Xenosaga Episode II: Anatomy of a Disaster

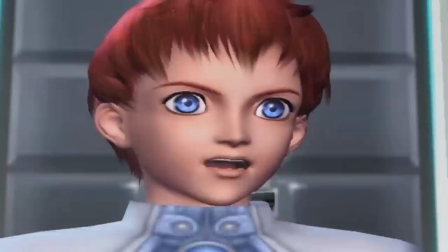A 2009 interview with Kajiura revealed that her and Hosoe did not meet a single time throughout the development of Episode 2,
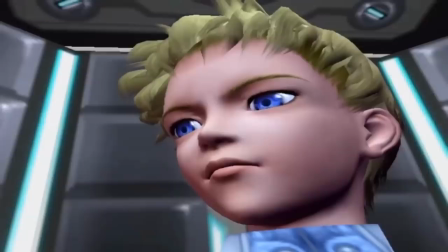and listening to their work side by side really drives that point home. As a comparison, here's a track from Kajiura.
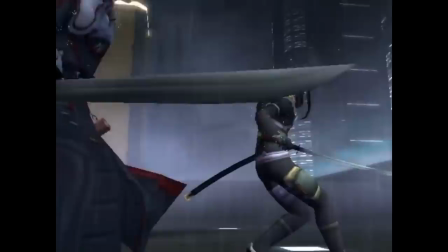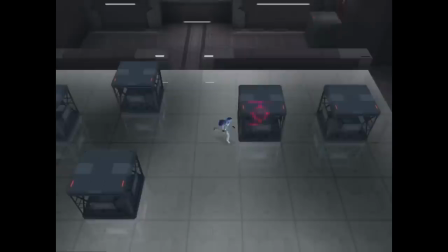And here's one from Hosoe.
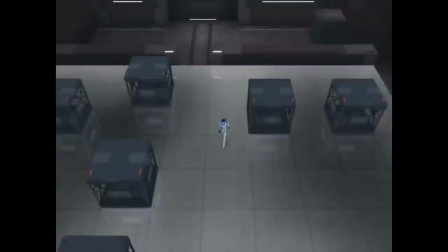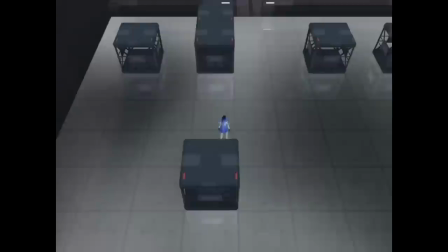To me, these tracks sound like they were composed for two different games.
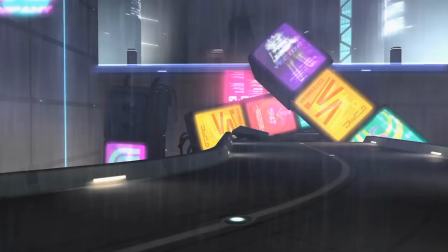Kajiura's song complements well the tone that Mitsuda established in Episode 1, while Hosoe sounds like the farthest thing from that tone.
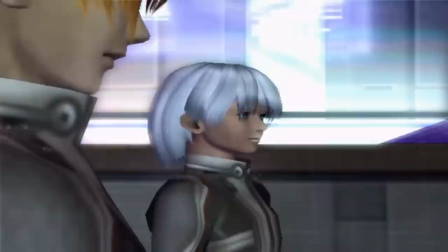This enormous contrast served to better emphasize the flaws in Hosoe's compositional philosophy,
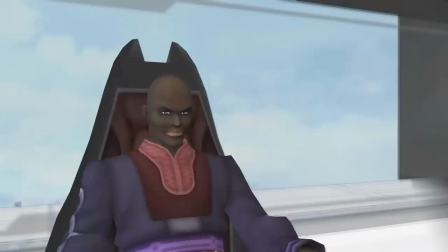and it will come as a surprise to no one that his contributions were not well received on either side of the Pacific.
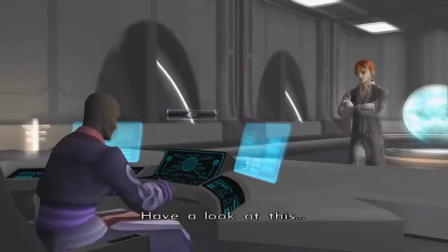The reception was so bad that the one soundtrack released from the game was subtitled Movie Scene Soundtrack,
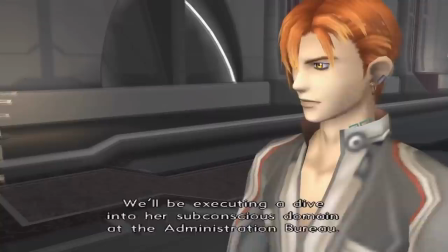and featured exclusively Kajiura's compositions, while nothing from Hosoe.
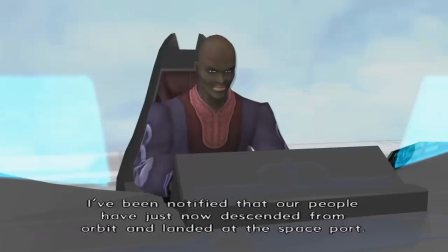To this day, I don't think any of Hosoe's songs have been released commercially in any form, which is unheard of for a collaborative soundtrack of this kind.
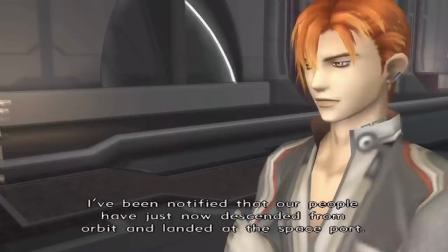Although if you want, someone has uploaded all of his music onto YouTube, and I'll provide a link to that if you're really interested in hearing it.
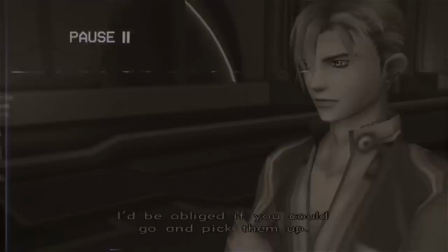So I'm recording this segment after I'd already begun editing the video, and that's because I've discovered the soundtrack situation surrounding Episode 2 is crazier than I initially thought.
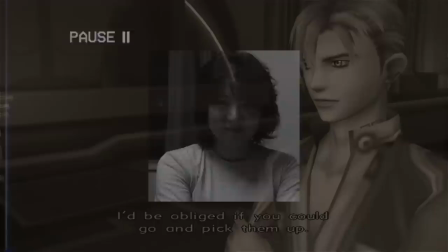First, there's perhaps a third composer who worked on the soundtrack, Ayako Sasso, who's been Hosoe's songwriting partner for decades.
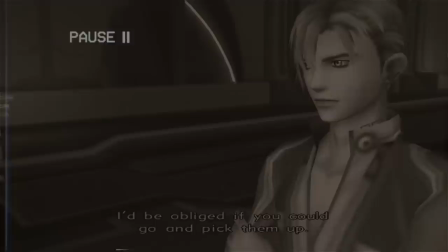I say perhaps because the credits for many of Episode 2's songs are woefully incomplete, meaning it's impossible to know which songs were done by Hosoe, which were done by Sasso, and which were collaborations. Second, I claim that all of Hosoe's music has been released on YouTube, and I've found out that this isn't entirely correct.
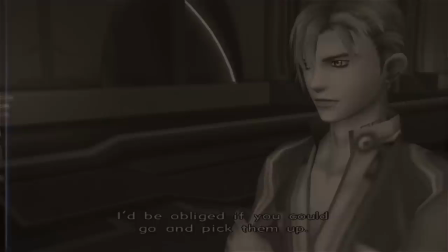A lot of it has been, but I've discovered a shocking amount that's still unavailable in any form. Case in point, there's a particularly bad song that plays during a scene focusing on Shion and Jin,
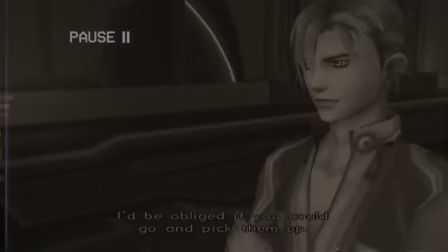and I was gonna play that song in the background of this video when discussing that scene, but I can't do that because I cannot find a version of the song anywhere. I had to basically let the audio play directly from the cutscene, so I apologize in advance for what's certain to be awkward audio editing around that part of the video.
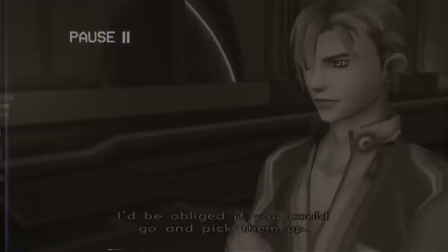And finally, it turns out the soundtrack for the Japanese and American releases of the game are, in some ways, completely different. There are several scenes in the Japanese release that use Hosoe's songs, and when the game was released in the West, those scenes had that music replaced or, in several cases, cut altogether.
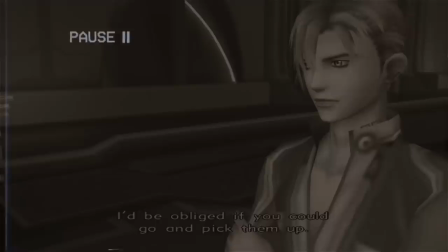The Xeno series wiki actually has a surprisingly detailed write-up of the soundtrack for the game,
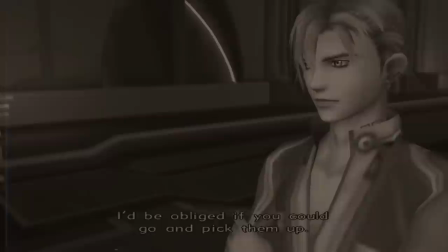so I'll go ahead and provide a link to that in the description if you're interested in reading more. Alright, back to the show.
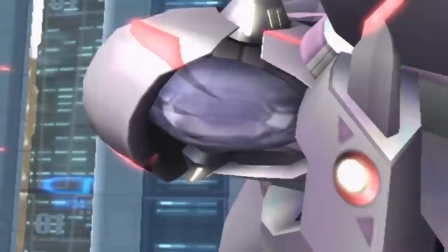Insane as it is,
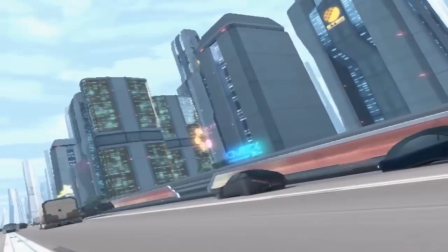you barely have time to process the sheer ineptitude of the tone when the game throws you into what is possibly the worst car chase sequence in the history of art.
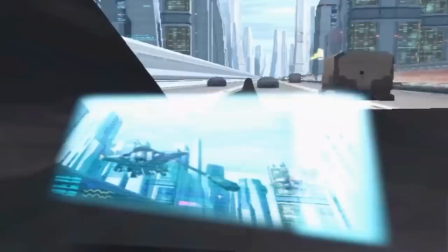Literally everything about it is wrong. The music, again, feels too upbeat for the tone the scene is going for.
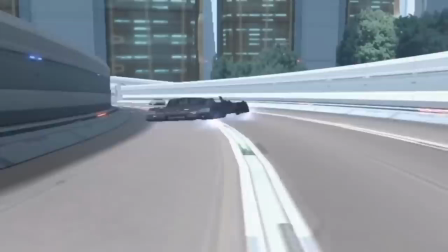The car maneuvers too perfectly, which removes any sense of tension or danger the characters might be in.
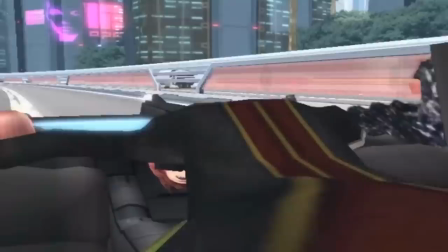The rest of the drivers on the road act like nothing out of the ordinary is going on.
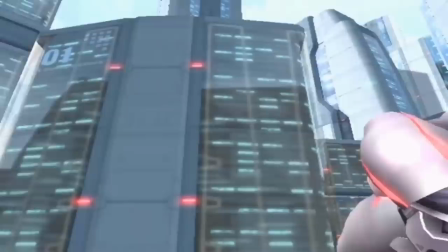Which makes you wonder, between their planet being nearly annihilated by Proto Merkava and their cities being invaded by the UTIC organization,
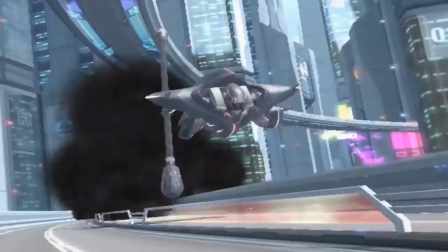are the citizens of Second Milsha really fazed by anything?
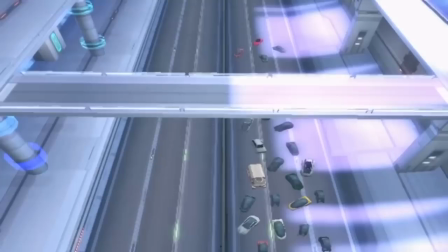Worst of all is we're never given a proper introduction to Richard and Herman, the villains in pursuit of the party.
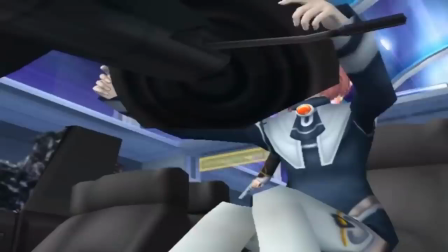Because of that, we aren't aware of the stakes involved in the chase. I honestly have no idea why the staff put this in the game at all, as it doesn't add anything whatsoever to the plot.